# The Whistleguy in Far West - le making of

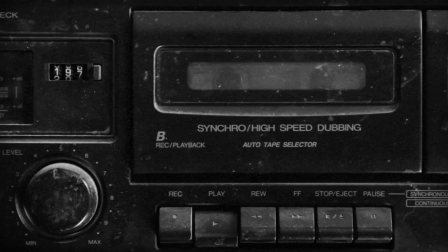11:19 Avant de passer à la partie mise en scène, j'avais envie de faire une petite comparaison avec Whistle Guys Day, sorti il y a un an, presque jour pour jour.
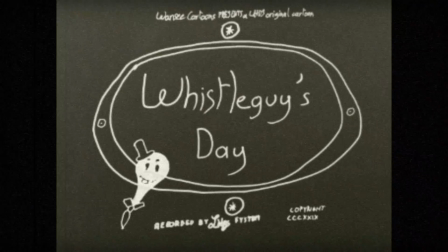11:27 Whistle Guys Day est mon premier dessin animé, et j'ai mis 3 mois environ pour le réaliser, et il dure presque la même durée que Whistle Guy in Far West.
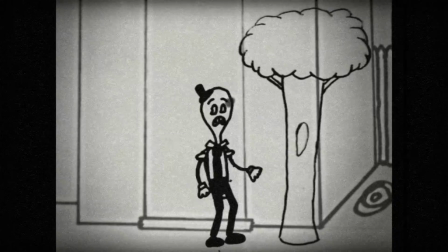11:36 Quand je regarde Whistle Guys Day aujourd'hui, je le trouve juste incomplet. Whistle Guy est transparent, il n'y a que du noir et blanc et aucune variation en gris,
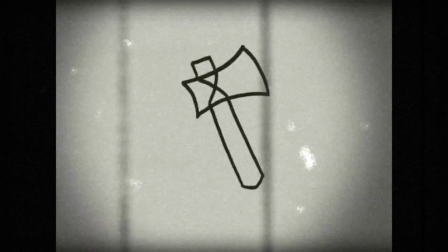11:45 il manque toute une partie qui est remplacée par le cartoon de la creepypasta Suicide Mouse, et cependant,
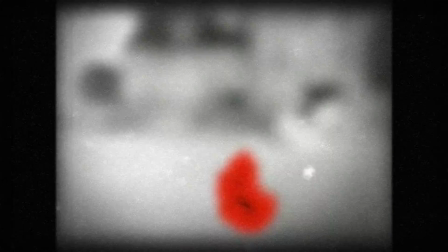11:51 1 minute sur 3, ce qui fait beaucoup. Les musiques utilisées dans Whistle Guys Day sont des vraies musiques de cartoon, mais ça implique que,
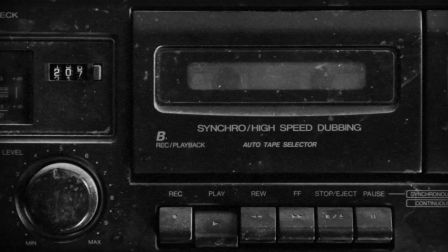11:59 à part le sifflement et la musique de Malsain, il n'y a pas son thème musical. Les bruitages sont également des bruitages déjà existants, et on peut donc les reconnaître, ce qui peut briser l'immersion. Dans The Whistle Guy in Far West, j'ai voulu rendre l'immersion la plus totale possible. J'ai très vite décidé de faire une petite mise en scène autour du cartoon.
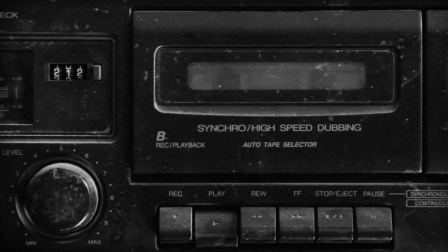12:18 L'idée de la mise en scène très simple, qu'il s'agisse seulement de quelqu'un filmant sa télé, m'est venue grâce à cette vidéo.
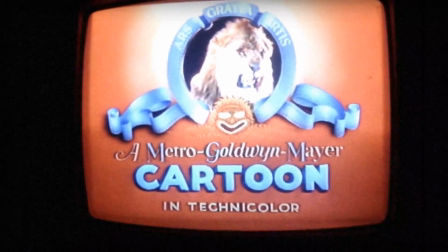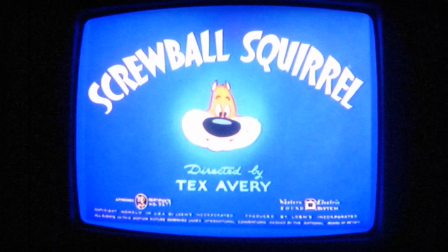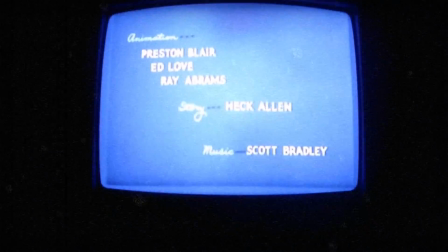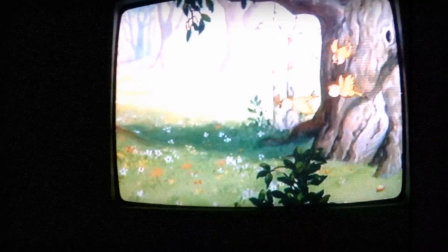12:47 Je trouve que l'ambiance de cette vidéo est génialement creepy.
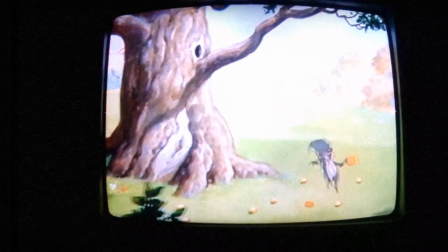12:50 C'est très certainement un effet non voulu, la personne a seulement filmé sa télé car elle n'avait pas les moyens de directement numériser une VHS, j'imagine.
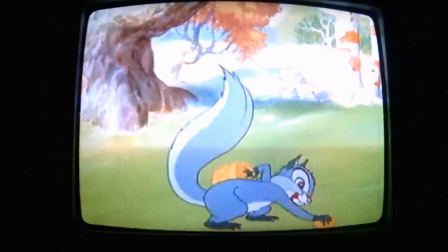12:59 Du coup, on a vraiment l'impression de regarder le cartoon avec cette personne. Mais le fait de l'entendre respirer si fort et de façon si lente et impassible, ça donne un gros contraste avec le cartoon et ça donne l'impression que quelque chose ne va pas.
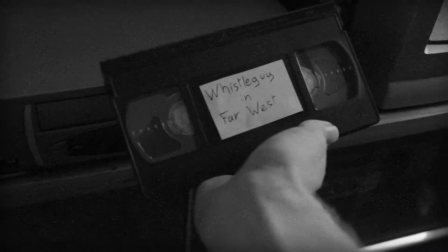13:14 En plus, cette mise en scène permet de faire paraître le cartoon réellement authentique, et on dirait vraiment qu'il est enregistré sur cette VHS-là.
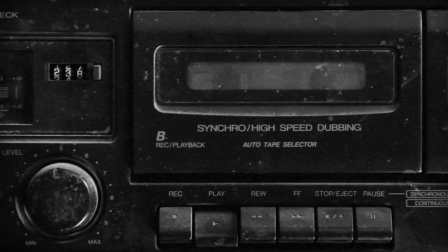13:23 Pourtant, ce n'est pas le cas. Pour faire cet effet, je devais quand même pouvoir projeter le cartoon sur la télévision,
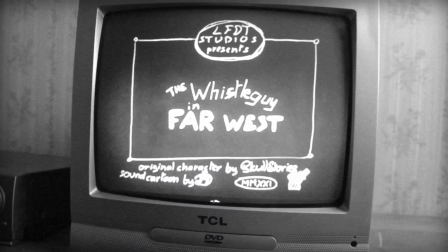13:31 qui est assez vieille et donc ne peut pas être directement branché à un ordinateur.
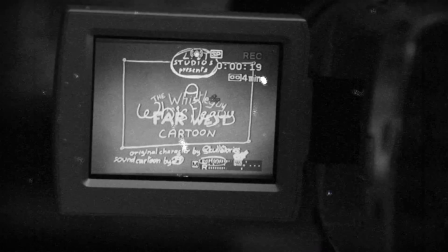13:36 Par contre, je peux y brancher une caméra, alors j'ai tout simplement filmé le cartoon via mon écran d'ordinateur.
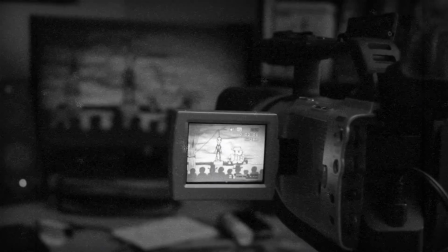13:45 Pour aller plus loin en authenticité, j'ai utilisé une caméra mini DV, et donc le cartoon est bel et bien sur une cassette.
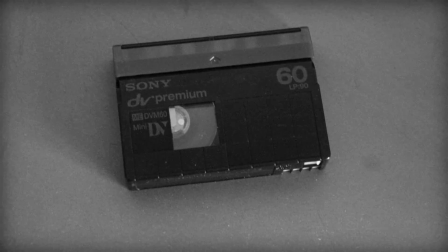13:51 Mais pas celle qu'on voit. Il s'agit d'une cassette mini DV, qui a la même taille qu'une cassette audio, mais c'est une cassette vidéo.
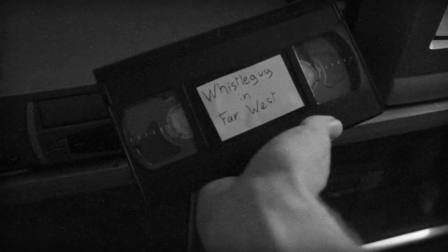13:58 A partir de là, il me suffisait de brancher le magnétoscope et d'y insérer une VHS avec une étiquette The Whistle Guy in Far West,
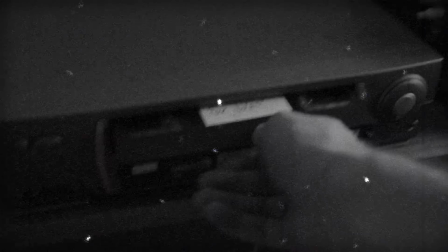14:05 et de lancer la lecture du cartoon via la caméra, directement branchée à la télé.
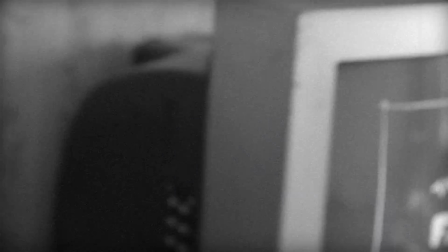14:10 Et de filmer tout ça, en faisant attention de ne pas filmer le subterfuge.
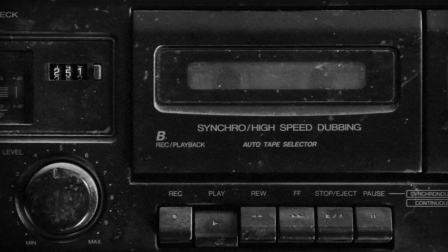14:19 On pourrait croire que ça s'arrête là. Mais l'idée de cette mise en scène, c'était aussi pour jouer avec le reflet.
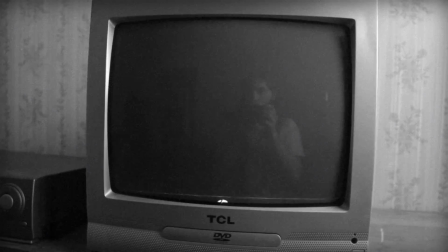14:25 Et lorsque le Whistle Guy disparaît du cartoon, c'est pour réapparaître de l'autre côté de l'écran.
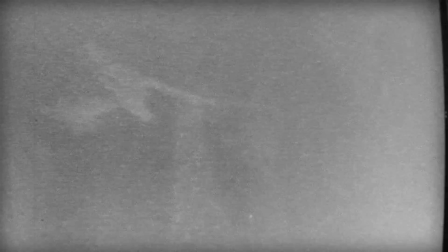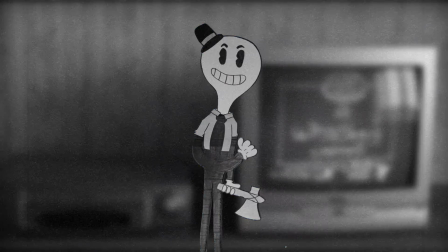14:36 Pour faire cela, j'ai fait appel au véritable Whistle Guy. Il s'agit seulement d'un grand dessin fait sur carton.
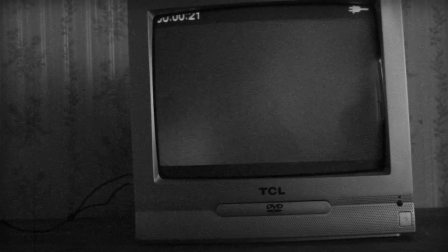14:46 J'ai d'abord essayé de le faire apparaître manuellement, mais on voit le trucage dans le reflet, et ça fonctionnait pas du tout.
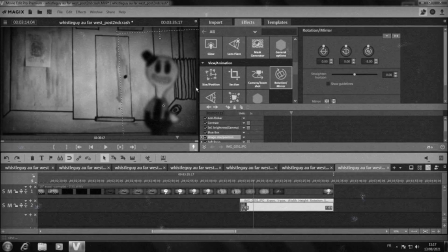14:52 Alors je me suis dit que j'allais ajouter le reflet directement dans le cartoon, de façon numérique.
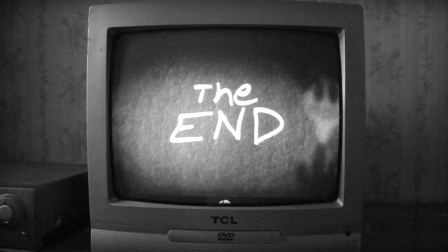14:58 Mais ça fonctionnait pas non plus, les deux images ne collaient pas.
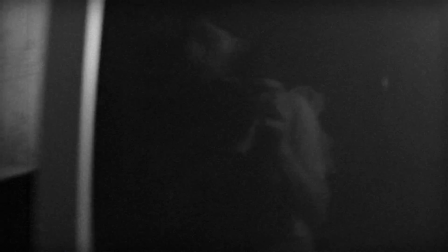15:03 Alors j'ai repris l'idée qu'il soit véritablement présent dans le décor,
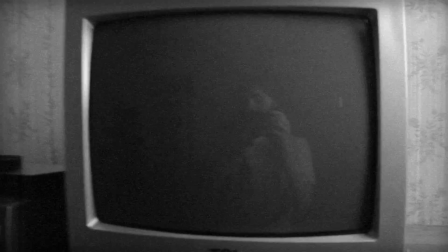15:07 et j'ai tout simplement eu l'idée de le cacher avec mon propre reflet et de n'avoir qu'à me déplacer pour le faire apparaître.
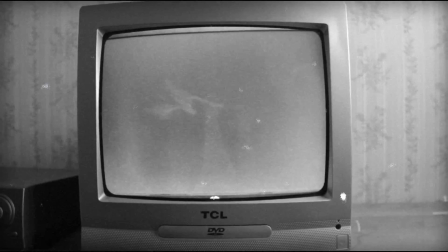15:13 Et du coup, dans le résultat final, il semble apparaître derrière moi et de façon très subtile.
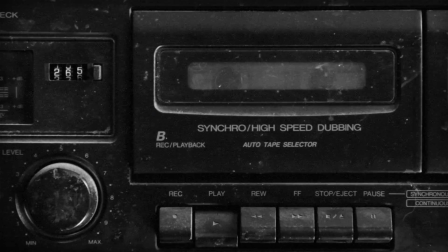15:18 Dans les premières versions du script, ça se faisait de façon beaucoup moins subtile et beaucoup plus directe. Voilà une des premières versions que j'ai tournées.